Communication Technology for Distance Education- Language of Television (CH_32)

Today, film and television have become the most powerful means of visual communication. Film and television have created a distinct diction, evolving a language of their own.
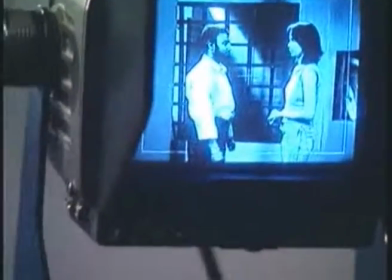The most fundamental component of this language is the visual.
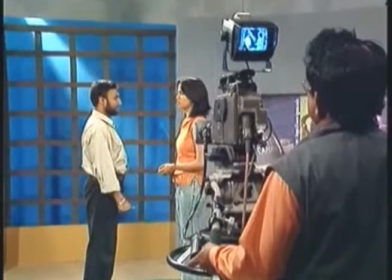Television directors need a universal language for television direction, so that decisions regarding direction can be communicated in a brief, clear manner to the production team. The director uses a special system of abbreviations and pre-arranged commands to communicate the decisions to be followed by the production team. When directing a program, we work faster by describing the shots in a code which is understood by the production team. We call this the language of television direction.
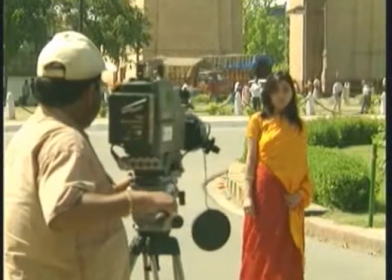To understand the language of television, we'll have to learn how to handle the visual through camera.
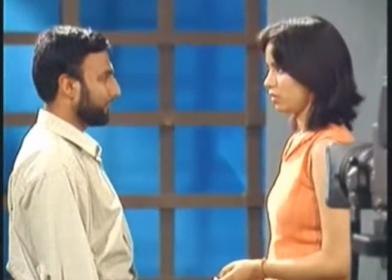We will now learn some of the basic aspects of the language of film and television.
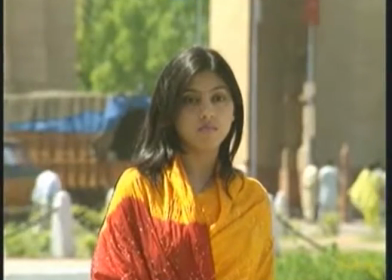We use shots of varying sizes in a television program. Shots are classified according to the view in front of the camera.
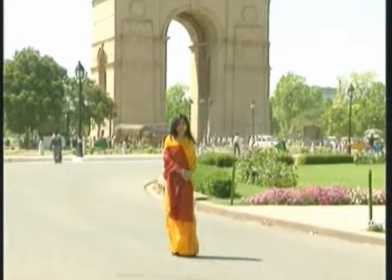Let us identify them.
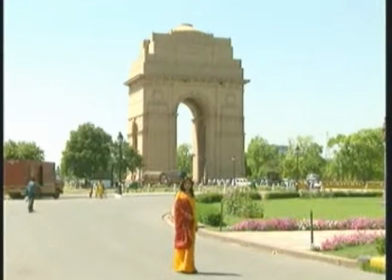A long shot LS or wide shot WS. The long shot introduces the audience to subjects, objects, and the location by giving them the view from a distance.
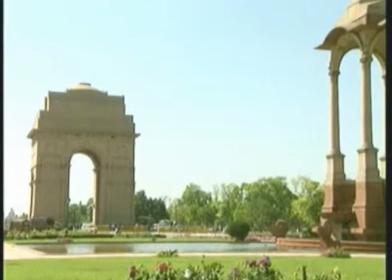This is also called an establishing shot, ES, when the purpose of this shot is to establish the location.
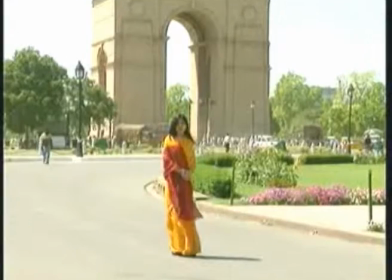It is called a full shot, FS, when it gives full frame head to toe view of the human subject or subjects.
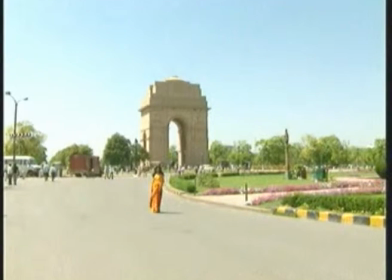In a long shot, the camera takes the shot of a specific object, taking in view its entire background. Another form of it is a VLS, very long shot.
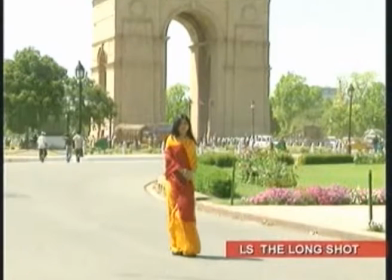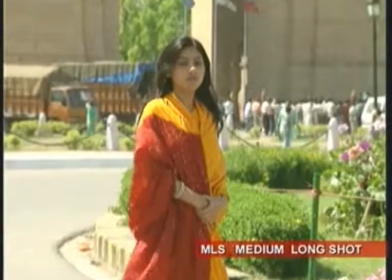Medium long shot, MLS. This is a picture frame in which the main object is shot above the knee with the background.
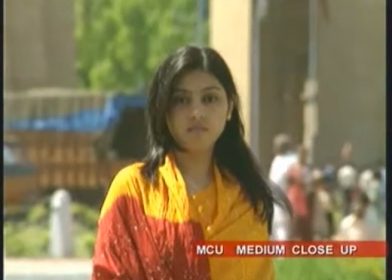Medium close-up, MCU, or mid shot. Here the subject is shot from the waist upwards.
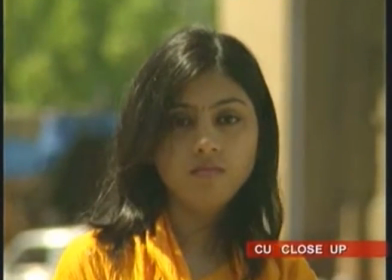Close-up, CU. This is a picture frame in which the subject is shown at close quarters.
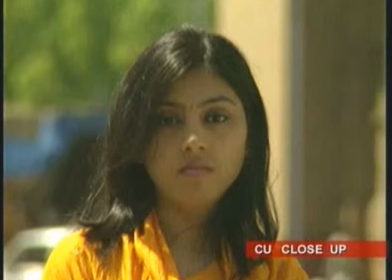In the case of a person, this includes the collar level and above of the subject.
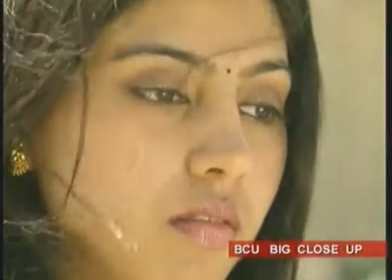Big close-up, BCU. This shot concentrates more closely on facial expression of the subject,
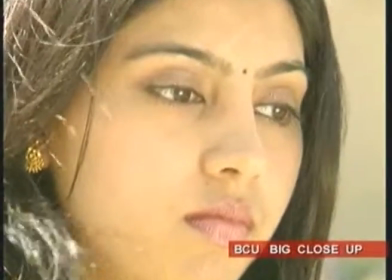revealing every minute details. Let us recollect what we have learned up to now.
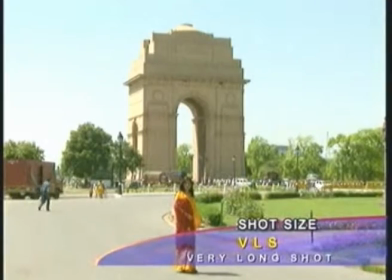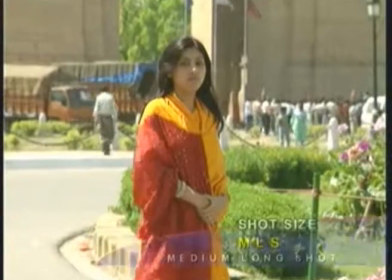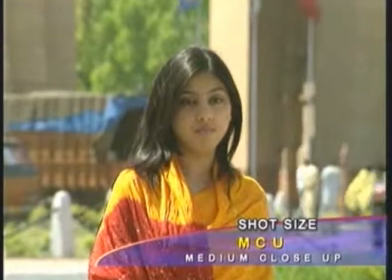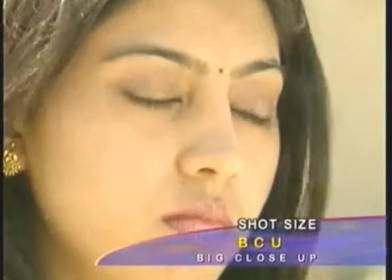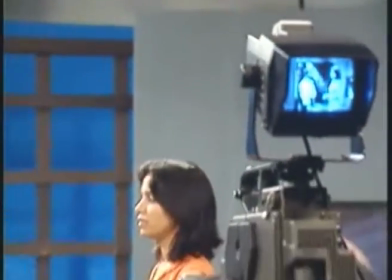Now let us look at the shots from the point of view of the camera person to describe what all they includes.
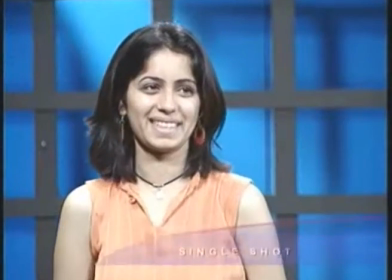For example, if the frame includes a single person, it is called a single shot.
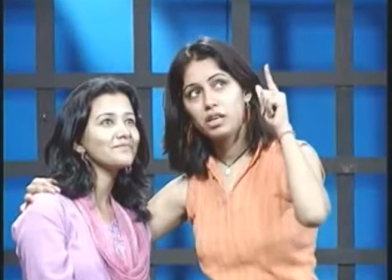If it includes two persons, it is called two shot.
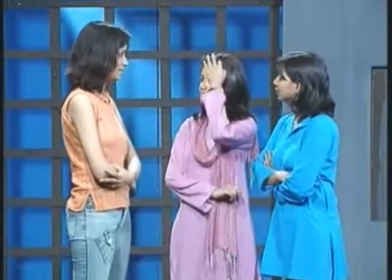If there are three persons, it will be called three shot.
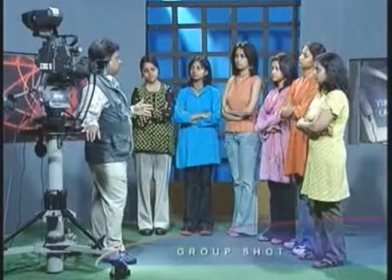More than four people are referred as a group shot.
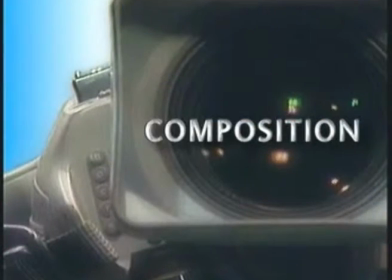Good composition is arranging of the pictorial elements in a unified, harmonious whole. The key to good composition lies in the proper placement and movement of the pictorial elements within a frame.
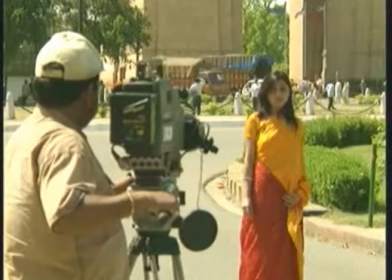When a camera person takes a shot, he is always keen to create the best possible composition.
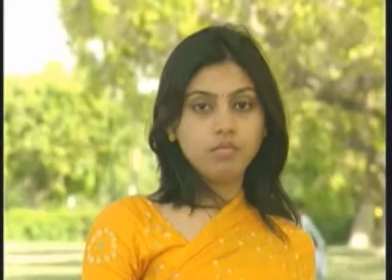The rule of thirds helps us in proper composition of the frame.
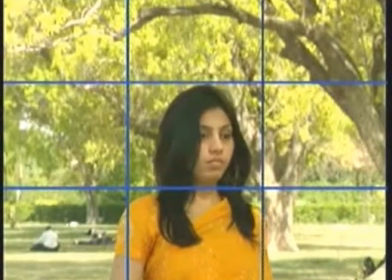The frame is mentally divided horizontally and vertically by the camera person into three equal parts.
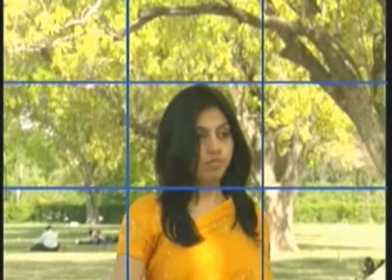Thus, drawing two vertical and two horizontal lines. The subject is placed within the parameters where these lines intersect or meet.
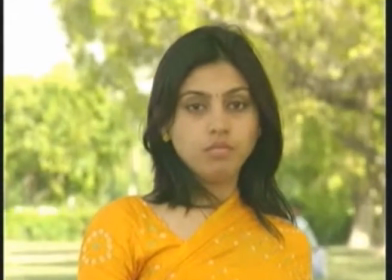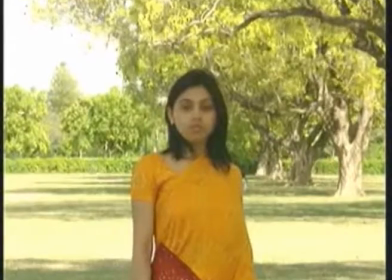Headroom. Headroom refers to the space left in the frame above the subject's head.
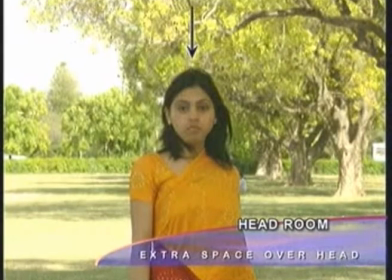This proportion is left to the aesthetic judgment of the camera person.
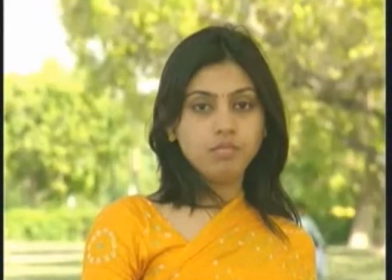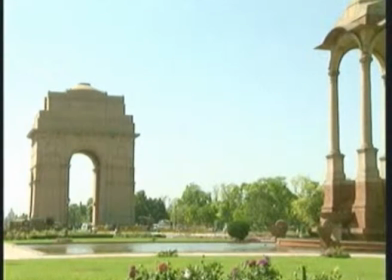Depth. For proper composition, we must give due attention to factors like depth also.
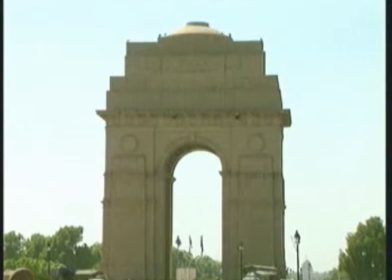Normally, a television visual is a two-dimensional show. However, composition on the screen can be enhanced by illusion of depth, creating a three-dimensional effect. Let us recollect what we have learned up to now.
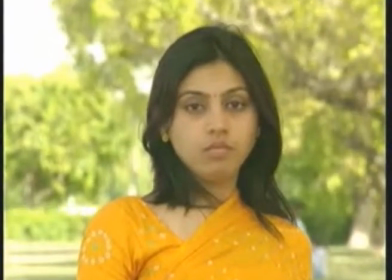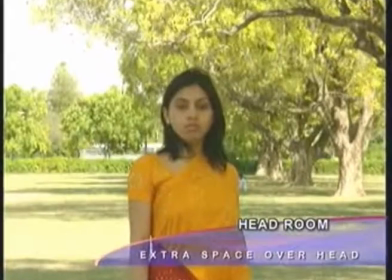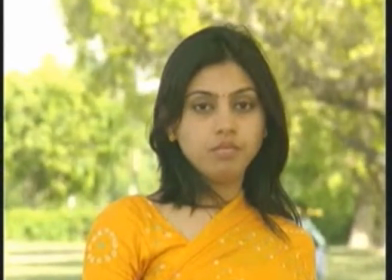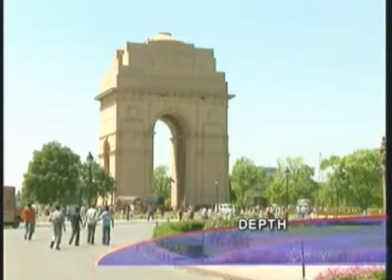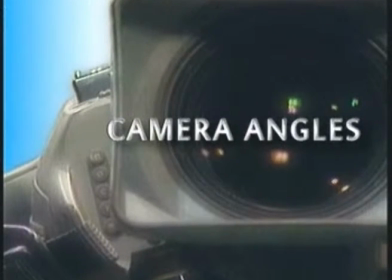Now let us turn to camera angles.
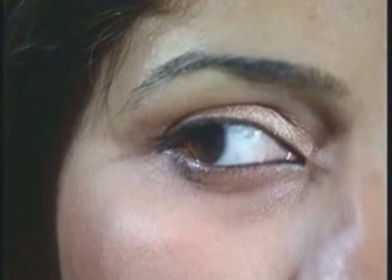The human eye can see up to 120 degrees angle, but the camera can only see up to 54-degree angle.
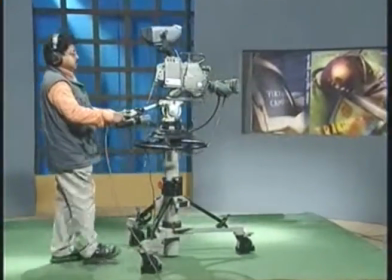Thus, the need arises to shift camera constantly to take pictures from different angles.
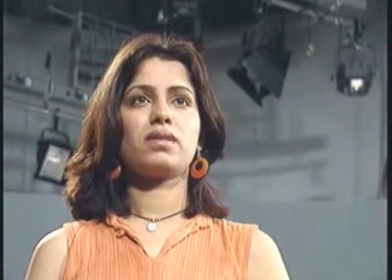Therefore, it is important to familiarize ourselves with description of the shots in terms of the camera angles.
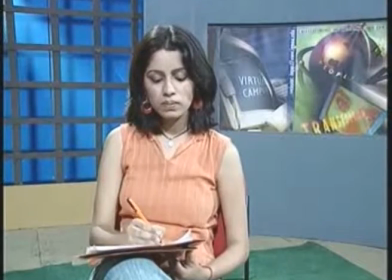The camera angle is useful in establishing a specific viewpoint.
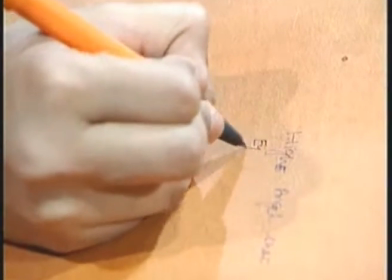For example, it can convey to the viewers a particular actor's viewpoint regarding the action shown.
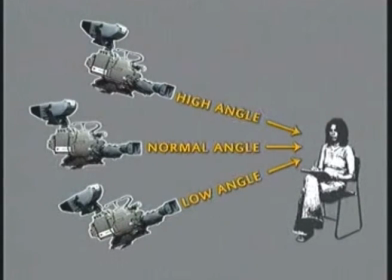Let us look at the basic shots in terms of camera angles. Normal angle shot.
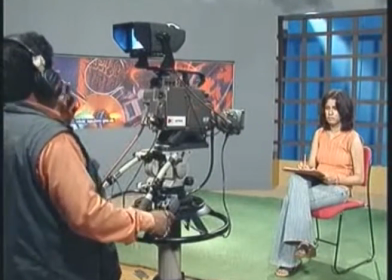In this, the camera is placed at the normal camera height, which should be at the eye level of the subject.
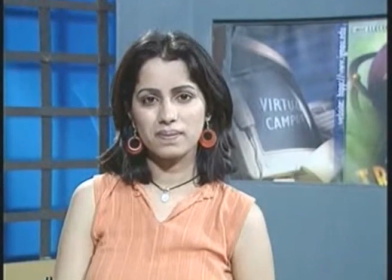In this, the subject appears to look directly into the lens.
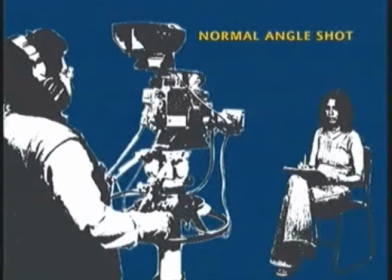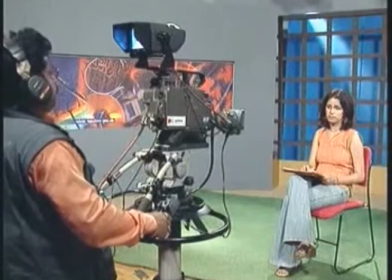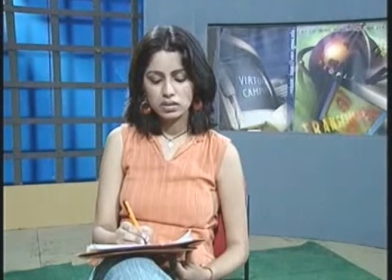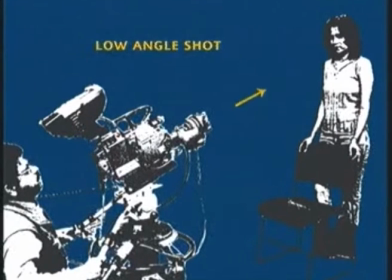Low angle shot.